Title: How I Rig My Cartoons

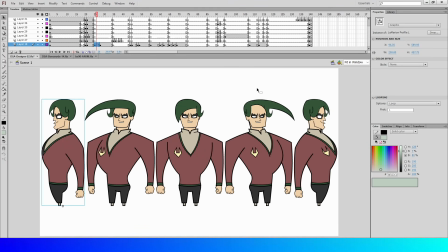0:00 Hi everyone, I thought I'd do something different today by showing you how I make my rig-based cartoons. Now, this is especially funny in the wake of Adobe announcing that they are shutting down Animate in a month.
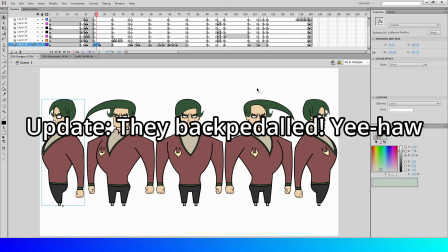0:11 We'll see if that changes, but that's currently what their plan is,
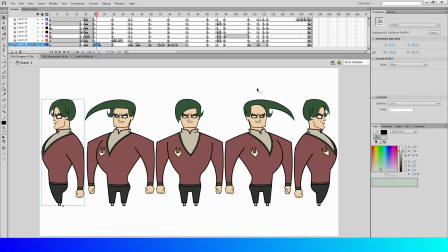0:17 that they will no longer be selling it after March 1st, and then support will end for individuals in 2027 and for enterprises in 2029. It's a whole stupid thing. Maybe I'll do a video about that another time. I thought I would show you how I make my rig-based cartoons,
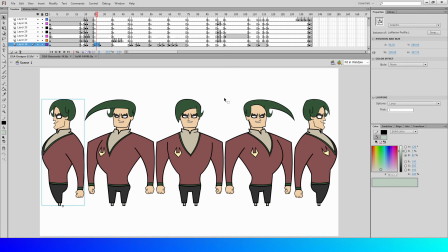0:37 because first I'd like to show you sort of why I use Flash or Animate rather than Toon Boom or Moho or etc. Also, I just think it'd be interesting for people who don't know. I do it a little bit differently than some other rig stuff. This is a technique that I learned, well, not technique,
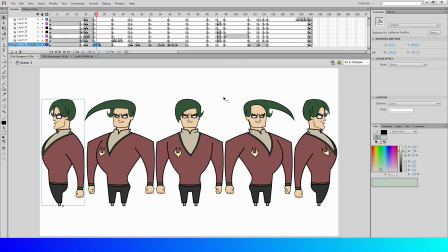0:55 but this is a practice that I have learned back in the 2000s, and it has always felt like the most right to me. So I've got Lemurian here, and I will go into his rig in a second.
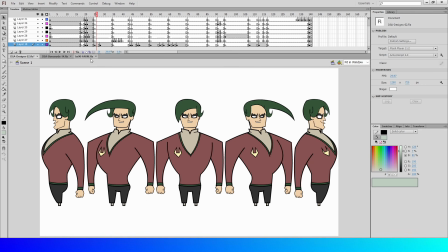1:06 I've also got an episode of Deadly Space Action to go into to demonstrate, and I've also got an episode of Bonus Stage, the 20th anniversary special.
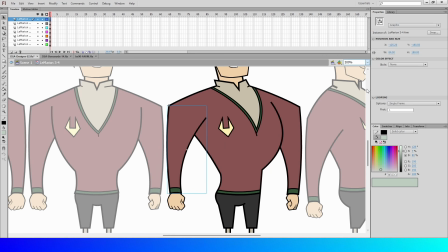1:16 So let's first go into Lemurian here, and I will go ahead and show you that we've got a whole bunch of
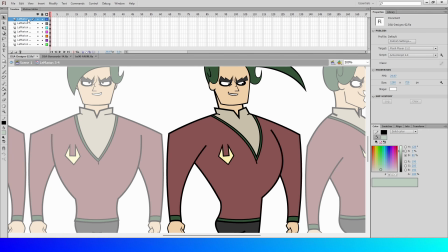1:25 layers here that I cannot resize for the moment for some reason, but they got names of like Lemurian arm,
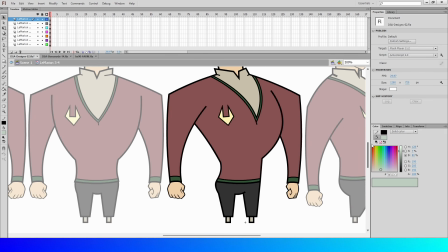1:32 etc. I separate it out like that, and
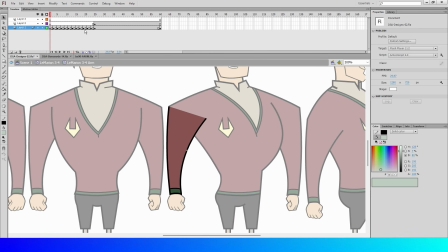1:37 if you go into the arm, you'll notice that I've got some arm bends. Now, the reason for me doing these as all original drawings, and it depends on the rig, because if it's simpler,
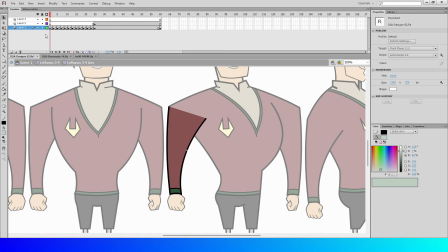1:52 like a noodle arm style, sometimes you can kind of get away with shape tweens to make the bends, but usually I prefer to draw each individual bend. The reason for this is because it's not like my cartoons don't look like rig-based cartoons.
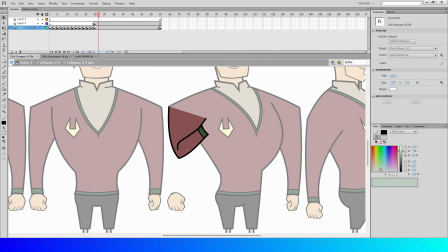2:12 They do look like rig cartoons, but they do look a little more like authentically cartoony when you have actual drawings that you're switching between,
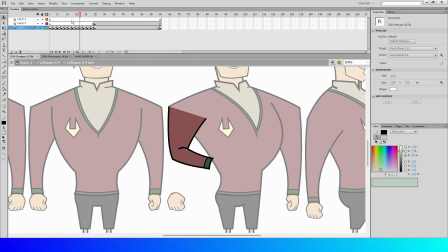2:25 rather than taking a single drawing of an arm and then IK rigging a skeleton out of the drawing to then like warp it and distort it to make your
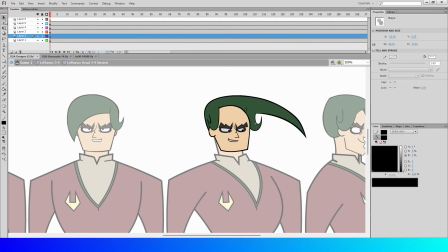2:39 additional keyframes. So if you go into the head, yeah. For in this particular character's case, the entire head and hair is its own layer. That's not always the case.
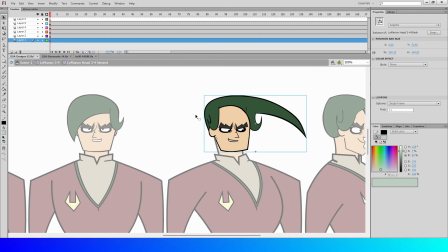2:52 For this one, it was easy because just based off of how things are layered, I didn't have to separate it out.
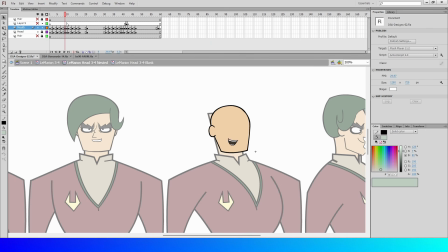3:01 If you go into the head layer, I've got all the mouth symbols for the different phonemes. First is sort of the positive phonemes, and then I have the negative phonemes. So I've got closed mouth, A,
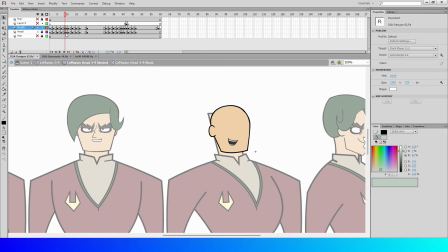3:20 slightly less A, E and I, slightly less E and I, and then I've got T, H, L, and then for him, Lemurian, I have two different S, T, etc. Closed mouth shapes. I don't always do this,
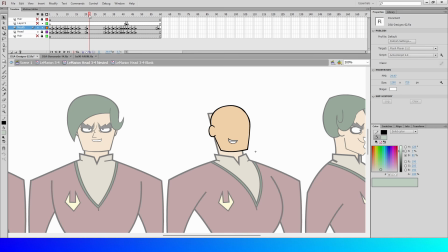3:39 but because he's got more of like a grandiose style, I like to speak royally sometimes. I sometimes give him like a bigger shit-eating grin for that phoneme.
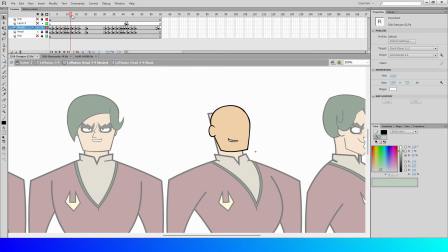3:53 And other times, if there's like a s, like if he's gonna say like s, like lead in, then I will use this smaller one. And sometimes you just alternate to avoid the machine gun effect.